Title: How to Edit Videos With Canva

A lot of what I post on this channel is for people that want to be professional filmmakers or photographers, but a lot of the tools I'm talking about are actually really hard to learn, like Final Cut Pro, Resolve, Photoshop. A lot of that is actually inside of Canva, and that's what I'm going to be showing you how to do professional work today using their online tool. They are sponsoring this video. Let's dig into some of the brand new video tools that are really impressive.
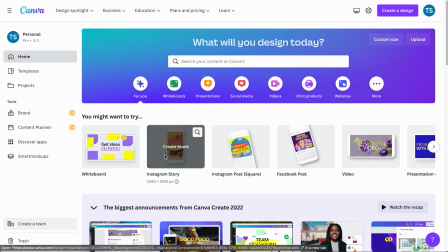0:23 If you've already tried Canva, you're probably using some of the great design tools, like you You can make a really professional looking Instagram story or Facebook post. I use them when I need to design a quick flyer or cover letter or podcast art.
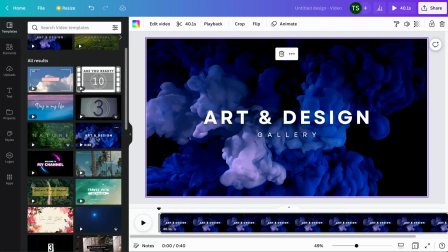0:34 If you just kind of want a quick start, you can try some of their templates which showcase what you can potentially do with it. But what I want to do today is create a little trailer for this studio. I'm gonna pretend this studio here is our business.
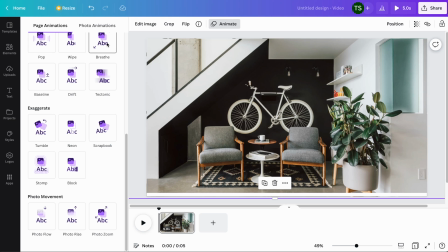0:46 We like to call it white bike studios because of, well, this white bike on the wall. This is part of the story of how my wife and I met.
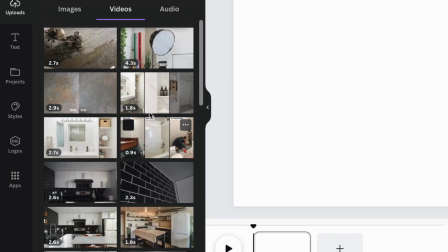0:52 So I already uploaded some images of the space and also some video clips from back when we renovated and I did a studio tour kind of showcasing all of it.
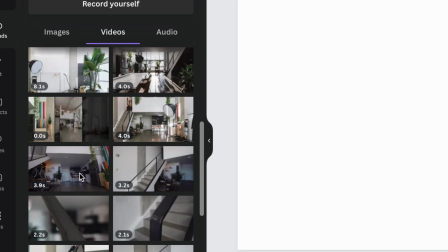1:00 So I hover over here on the left and get a preview of each clip and I'm just going to grab the first one and drag it in.
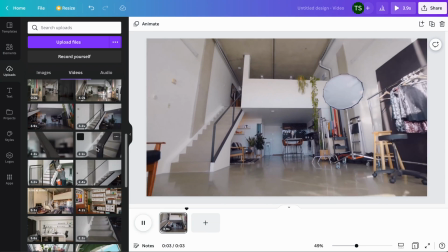1:05 That's a perfect introduction to the space so now I'm going to show off a few little details and if you've used any traditional video editor this is all going to be familiar to you but if you haven't it's really easy to get the hang of like big things to grab onto just very
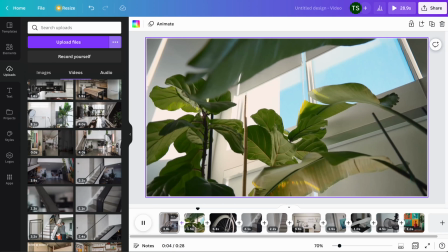1:18 intuitive usability. Once I've got a bunch of clips in here I can start to edit them in more detail so this one is a little too long and also I
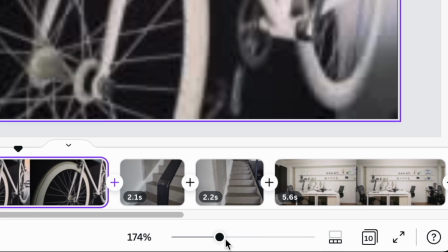1:25 can zoom in on it so down here right now I'm zooming in on my timeline I can also switch it to zoom in or out
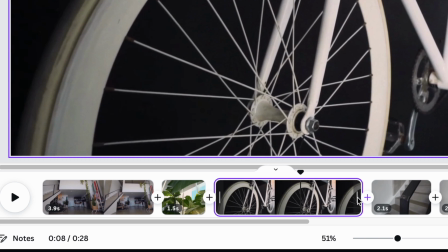1:30 on the image but I'm gonna select the clip on my timeline and just grab the handles to make it shorter I found when people are
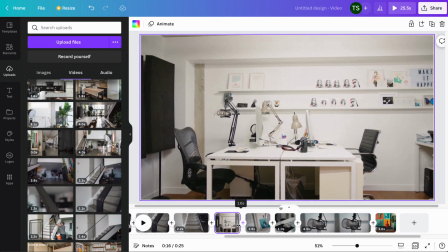1:36 first starting to edit video they make things longer than they need to be I mean you can start off by making each clip like one and a half seconds and you'll be halfway to making a good video if it's a montage kind of thing like we're doing here for my situation I didn't
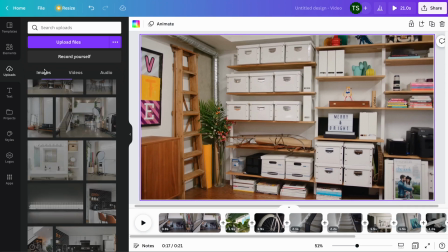1:48 shoot videos of everything I also have images but but fortunately we can really turn those into nice little video pieces. So I'm gonna kind of mix these in as well. Once I have a few photos in, I can make them more like a video by adding animations. So I just click up here. There's a ton of stuff built in. One that I know that I like, so I use this all the time in my YouTube videos, is Breathe, where it just slowly zooms in.
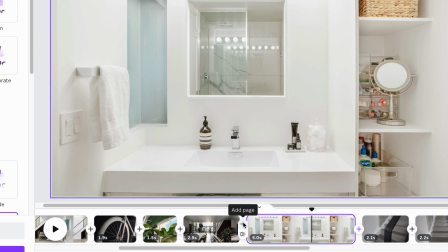2:08 Just makes it feel a little more alive. Then I can also add transitions in between them. Now transitions are dangerous. I feel like people use them too much at the beginning, but there's one that I do use on my YouTube channel today, and that's Line Wipe.
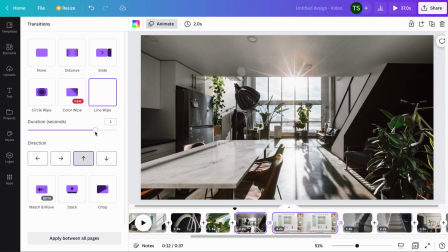2:19 You change the direction that it goes in and the speed. Now let's add a bit of text over here on the left.
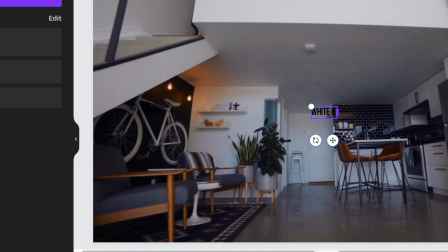2:27 So I'm gonna add a heading to start. Keep it all real simple here. I'm just gonna say white bike studios. They've already got my brand font that I use for everything.
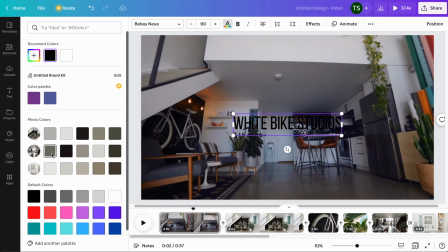2:33 I'm gonna make this a lot bigger. Change the, oh, it actually bases it off of photo colors. That's interesting. So instead of a pure white, it's kind of a white that matches the scene. Let's make this even bigger, make sure it's centered.
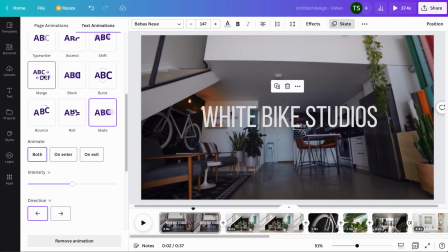2:45 And we'll animate it in. There's a ton of options here. A lot of them are really like energetic can feel super fun. This shot as it comes in is pretty dramatic. So here the spread one feels like it's got the same tone as the original shot.
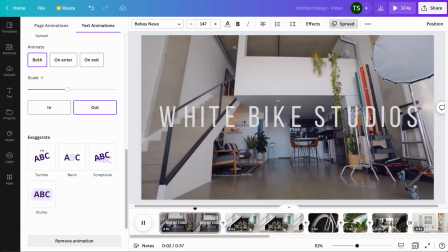2:57 So let's watch it. Oh yeah, yeah, that's perfect. And Canva also supplies a bunch of built-in resources.
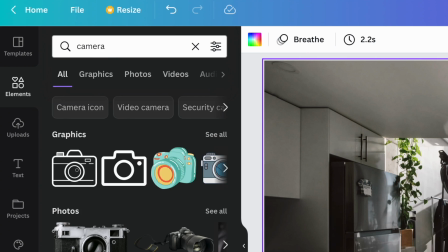3:03 So let's add some elements. I'm gonna search for a camera. You can see they've got photos or videos or cameras.
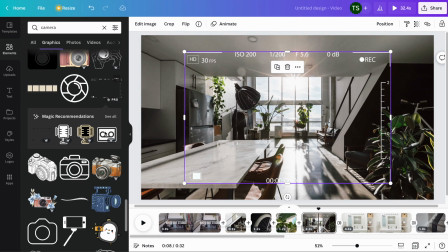3:08 That's not really what we need here. I wanted like a graphic, maybe one of these. So it looks like a photo is being taken or I guess this is a video in this case.
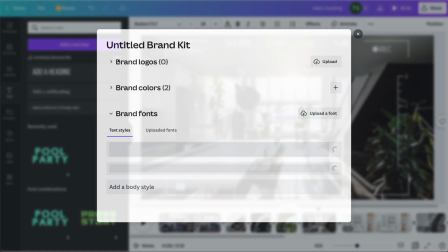3:15 I'm gonna add some more text. And so the subheading, I can actually edit the brand fonts here.
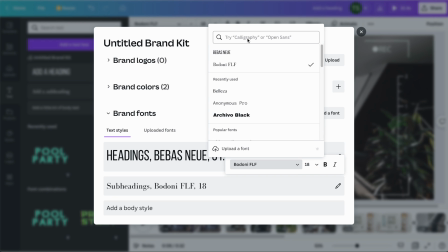3:19 So I use the same font for both headlines and subheadings So that's just babe, babe, babe, babe bass, babe, babe.
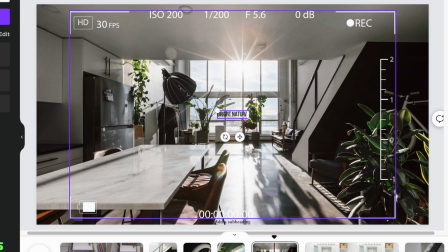3:26 I never know how to say it Make it a little bigger. It's a bright natural light And this image is a bit too busy to see what's going on.
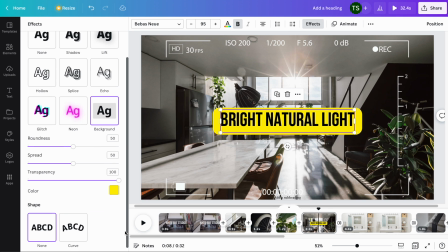3:33 So we're gonna add a effect. How about a background? Hey there now We can see it. I don't think yellow makes sense in this shot Yeah, there we go.
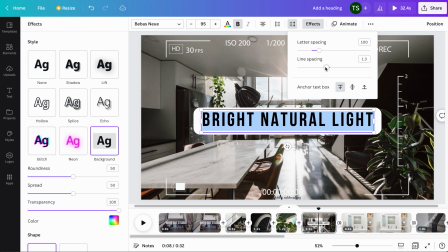3:41 Keep it neutral and dial in the letter spacing and the line spacing Whoa, you can do crazy stuff with this, this is awesome.
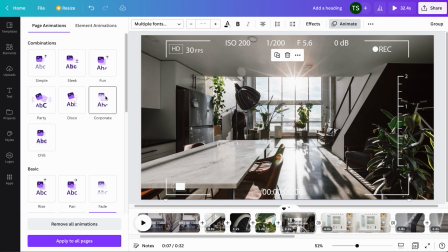3:49 You can also do page animation, so you're not just doing one element at a time. Oh, this is awesome. It like coordinates the multiple elements so they kind of come in in a way that makes sense. Oh, this is great. Okay, I'm gonna do pan, because it like times them properly. In Final Cut Pro, which I usually use, you have to do all that manually.
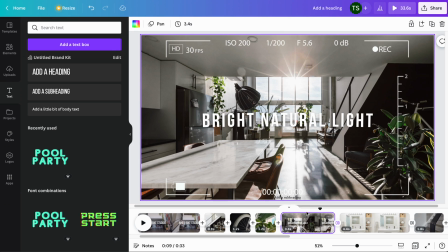4:04 Okay, I love this animation. I don't want it to come in right when the shot appears. So now there's a new feature that gives you a lot more control.